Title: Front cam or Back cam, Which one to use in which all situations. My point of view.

Try not to add any kind of filters or beautification modes before shooting the video, because what I had to face was when I actually kind of like shot the last video in my front facing cam, I accidentally activated the beauty mode. What it did was I was shooting at 1080p, it actually turned that video into 720p, so the clarity got so bad that I at the end began to regret it. After uploading, editing and uploading, I began to regret that the quality was not that good. So watch the video about the vlog. That's all I have to say, and thanks to you all, I have gained 75 subscribers. So right now I have 75 subscribers. Thank you to all my friends, my relatives, my everyone, and that all who have subscribed. Even if I don't know you, I actually thank you from my heart. So see you guys in the next video.
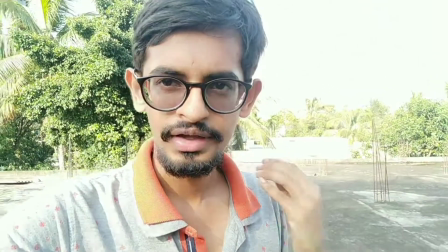5:12 Bye. Hi guys, so we are right now in the vlogging mode with the front cam on,
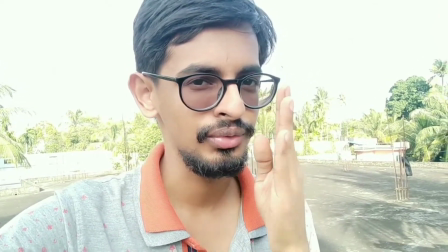5:18 and right now I'm looking straight at the camera, not at the screen, so you guys might be able to see me looking at you guys.
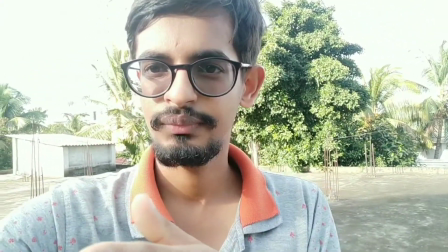5:24 But if I try to look into the screen, then you guys might notice that I'm not looking at you guys.
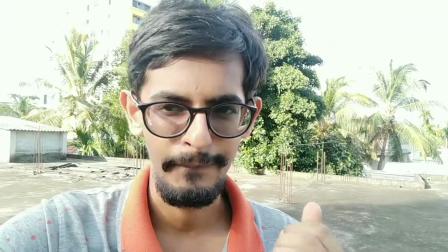5:31 So that kind of vlogging may affect your viewers,
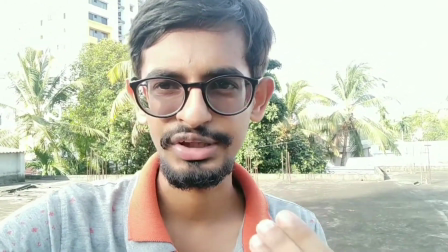5:35 but if the viewers want to have a good experience, you should be looking directly at the camera just like I'm doing.
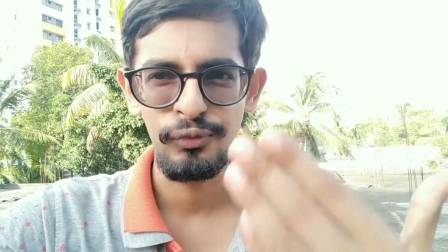5:42 But the screen always will force you to look whether you are doing a good job or something.
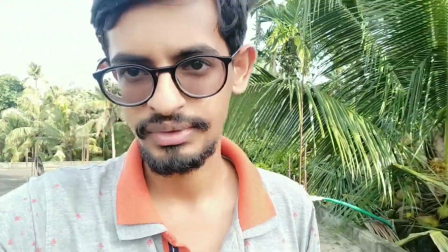5:47 So the good thing about this kind of setup is that you can actually see what's in your background, right?
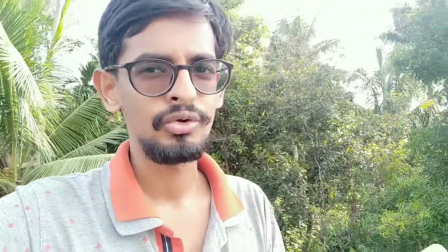5:53 While vlogging, you can just intermediately kind of like look into the screen to see whether you want to avoid something.
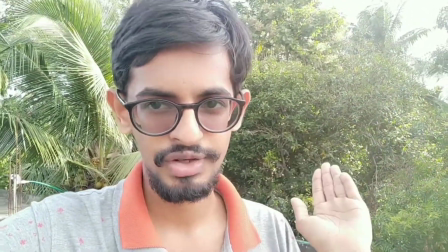6:02 You can just actually see what's in your frame, so that is kind of like a plus point.
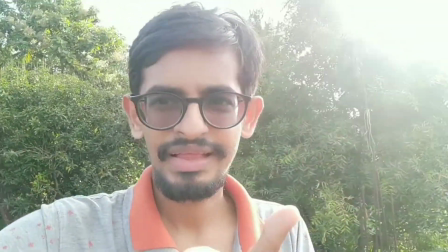6:06 But the minus point is, like I'm actually kind of like looking into my screen,
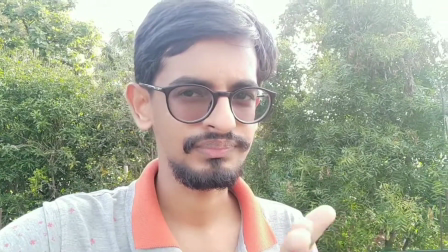6:12 so you guys won't be able to get that experience that I'm trying to provide.
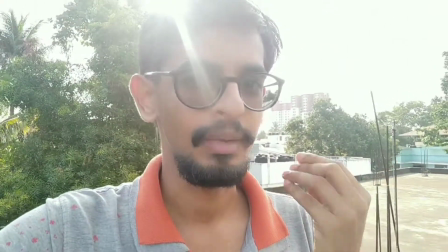6:17 I'm not looking into the camera, and the basic thing that you want to be doing if you are in the video is
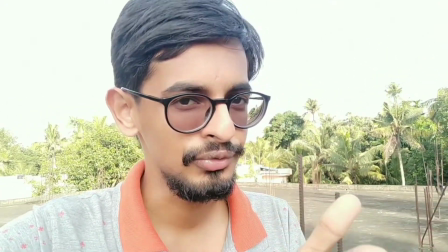6:24 to look into a camera and do the video by looking straight into it.
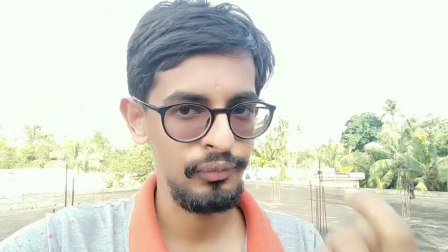6:28 So that's a kind of like a small cam, so you should be having problems with that. So let's try the back cam vlogging mode.
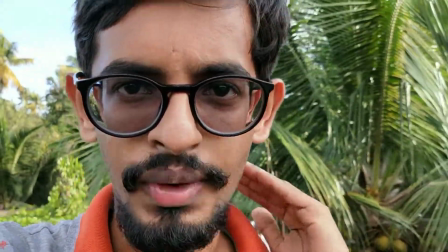6:36 Hey guys, so I have switched to the back cam. Right now I'm trying to vlog with the back cam on.
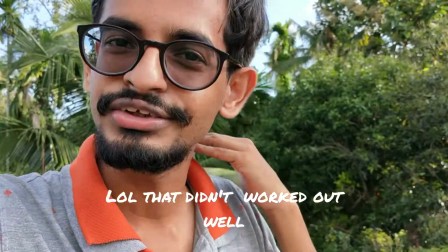6:42 So the only problem with this kind of setup is that I don't actually know whether I am fully in frame, which part of me is in frame.
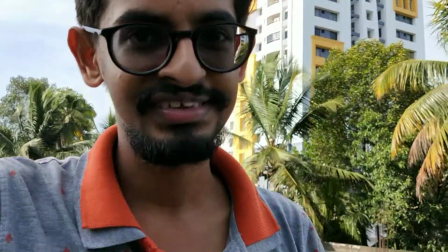6:50 But if you get used to this kind of setup, that can be helpful. But like I said, if you want some kind of background or you want to point out something behind your background,
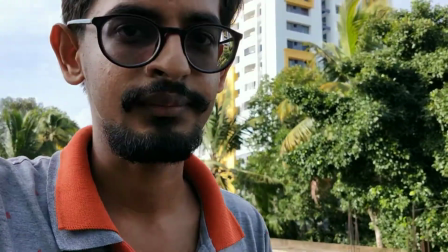6:59 then front cam would be the good thing to do for your vlogging purposes.
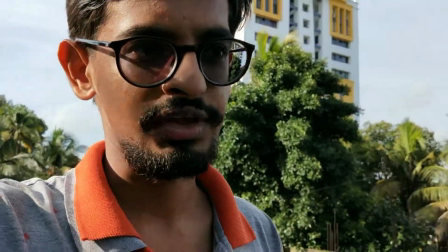7:05 If you are kind of like straight in front of the camera and you are like sitting or like standing still,
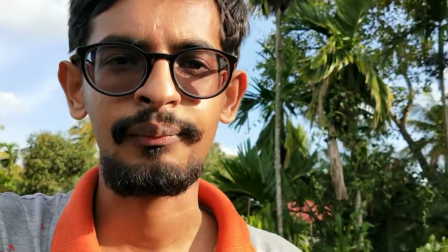7:11 then in that case the front cam is not kind of like that good.
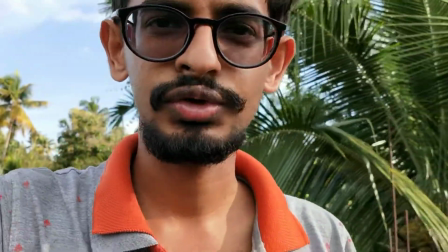7:15 But like I said, you can see what you are doing, but that's not always a good thing.
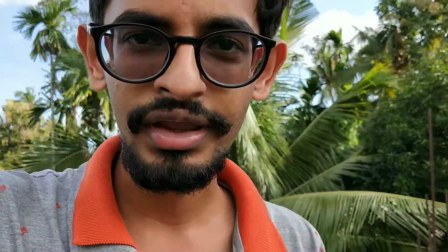7:21 But in case of vlogging, that's a good thing.
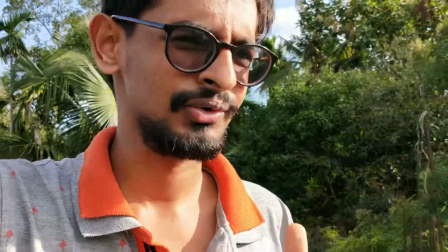7:24 So back cam vlogging, I don't know, if you are kind of like used to it, then it's okay.
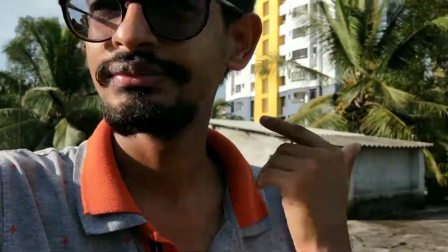7:31 But if you are not, then that's gonna hurt. Even though I know the sunlight is from that side,
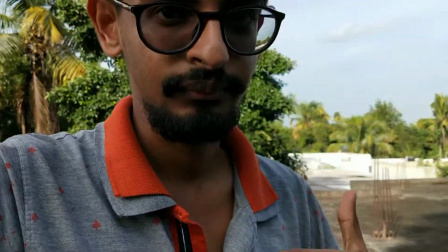7:38 but I don't actually know whether it's affecting my video quality or something like that.
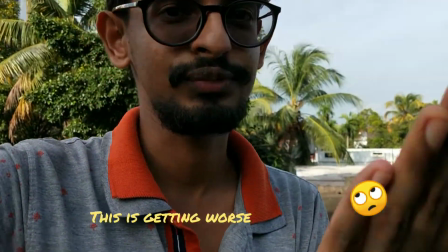7:44 I actually don't know, because I am only seeing the phone's backside, so nothing on the screen I can see.
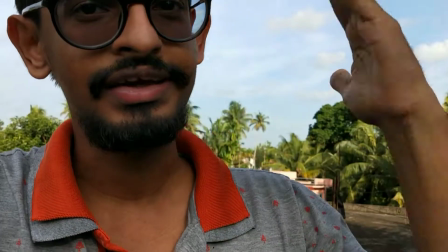7:50 So in the case of like a vlogging, if you are kind of like moving, you know the light is gonna change, but you don't know what output it gives on your video.
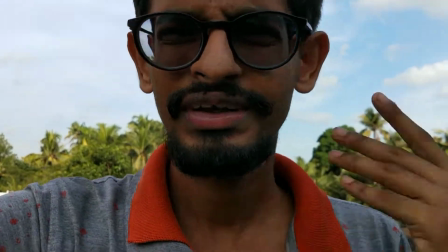7:59 So in that case, I would definitely recommend using front cam for vlogging purposes.
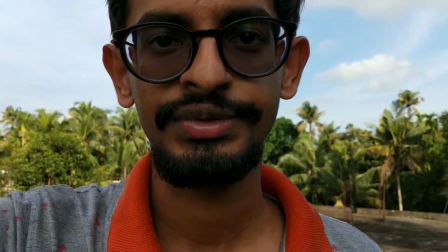8:04 That's all.